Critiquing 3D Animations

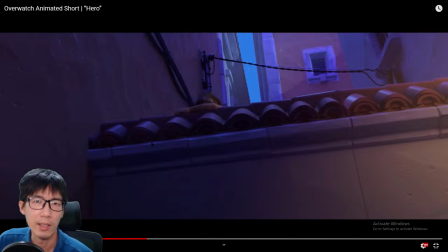And I find it easy as well. There's no need to switch. It saves the trouble of switching and the thinking of, how do I animate using FK, how do I animate using
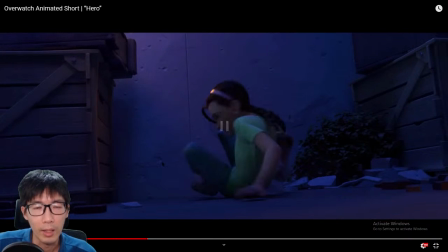IK. I just do it IK all the way. And in my company, I think I was the only guy that animated full IK. The rest, they all switch between FK and IK. So it's definitely a acquired taste.
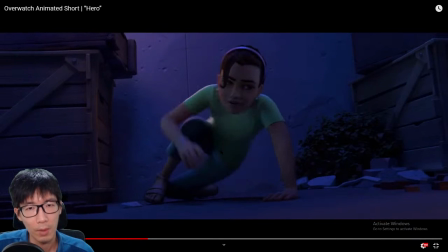Landing on your back is generally much safer than landing up front, because if you're landing on the front and you cannot catch your weight, the force, the momentum coming down, you, as humans, we do not like to fall,
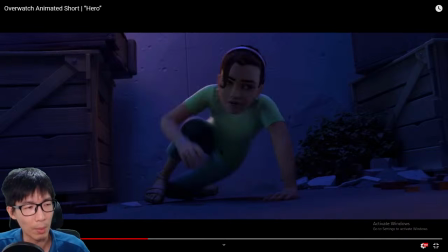and we'll try to stabilize ourselves when landing forward.
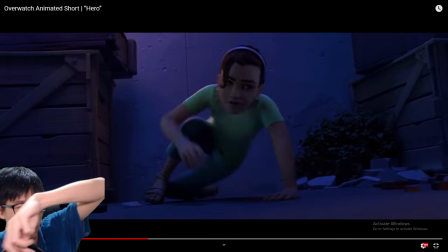And if let's say the momentum is too much, we will try to catch ourselves, and then maybe eventually fall, maybe we catch ourselves, but we will have covered some distance.
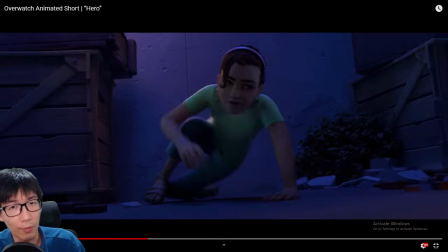And the process of landing on the front, facing front towards where you're landing, is a much higher risk to injure yourself, especially your knees. But if you land backwards, what's the worst that can happen?
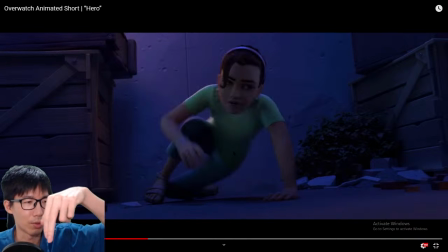You roll on your back, and then you roll on your back, and then you just stand up again.
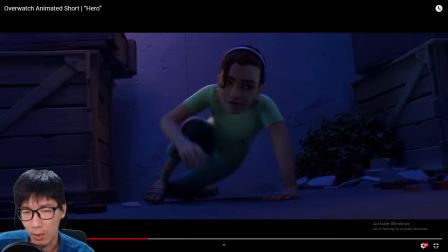Simple. So landing backwards for her is also denoting strength. If you don't have a lot of strength, it's much safer, better to land backwards than forwards.
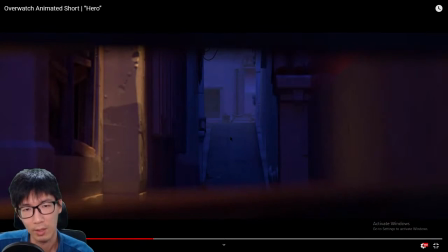The creases in the shoulder blades again.
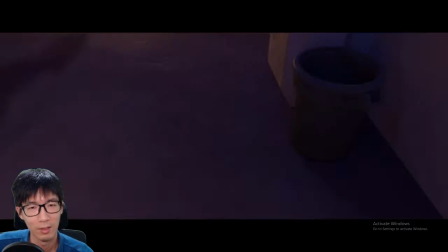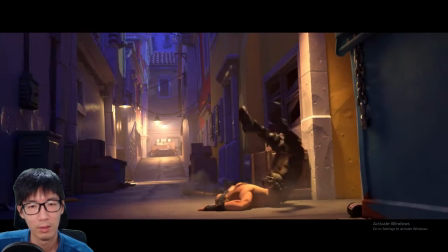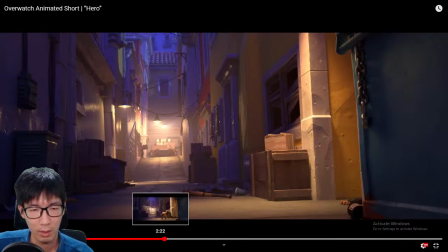Overwatch is a highly cartoonish animation. So as compared to StarCraft is very realistic. So when this guy is falling down, and before he gets pulled back into the alley,
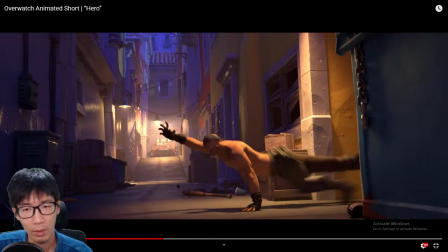look at the leg stretch. Just look how much he stretches. Okay. So this is where he's getting up, and the point where he gets grabbed as well.
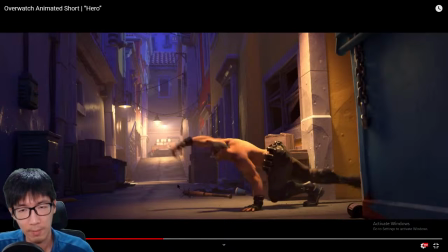So just note the position of his hips. Okay, he's getting stretch. How is that possible? It's not possible. It's not humanly possible. But in 3D animation, it's possible.
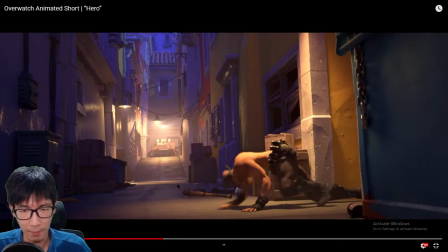It gives emphasis, and it gives a comedic effect as well. And his hand stretches as well. Look at his forearm, the glove area where the blackness is.
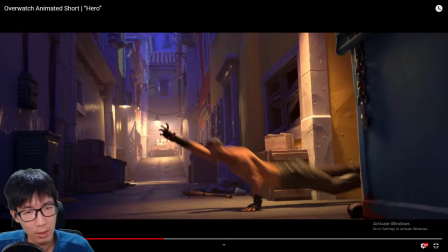It's like this. Let me choose a different color. It's like this. And then in the next few frames, the hand stretches to be like this.
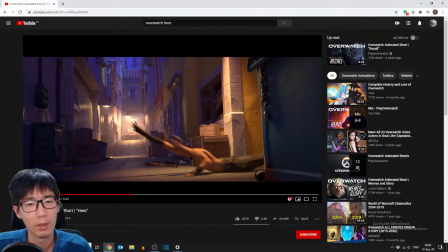So much longer. But it's for comedic effect, of course.
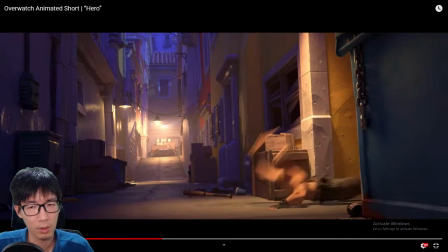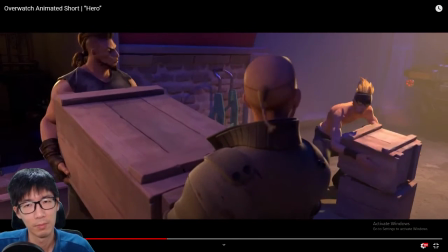Yo, go check that out.
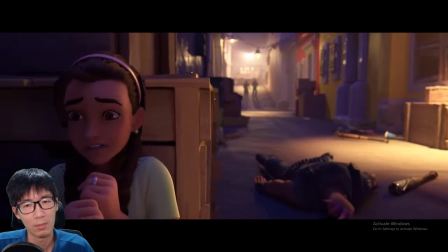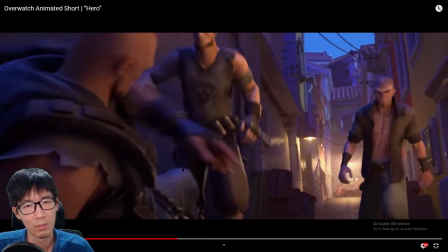Hey, come on, compa, get up.
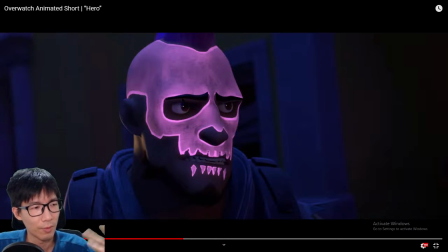This neon kind of a, I don't know, decoration decal confused the heck out of me.
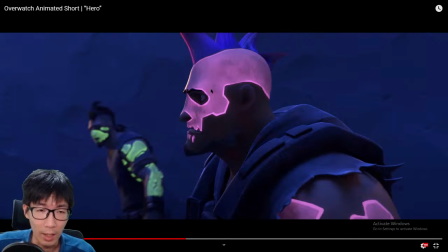Like, I thought they activated some kind of armor, and I don't know what this kind of a glow in the dark thing is. Like, why did it occur only after the guy got slammed into the wall?
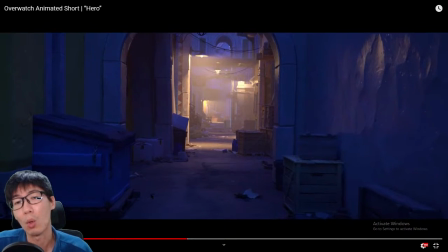I'm not too sure. Maybe the law of Overwatch explains, but I have no idea.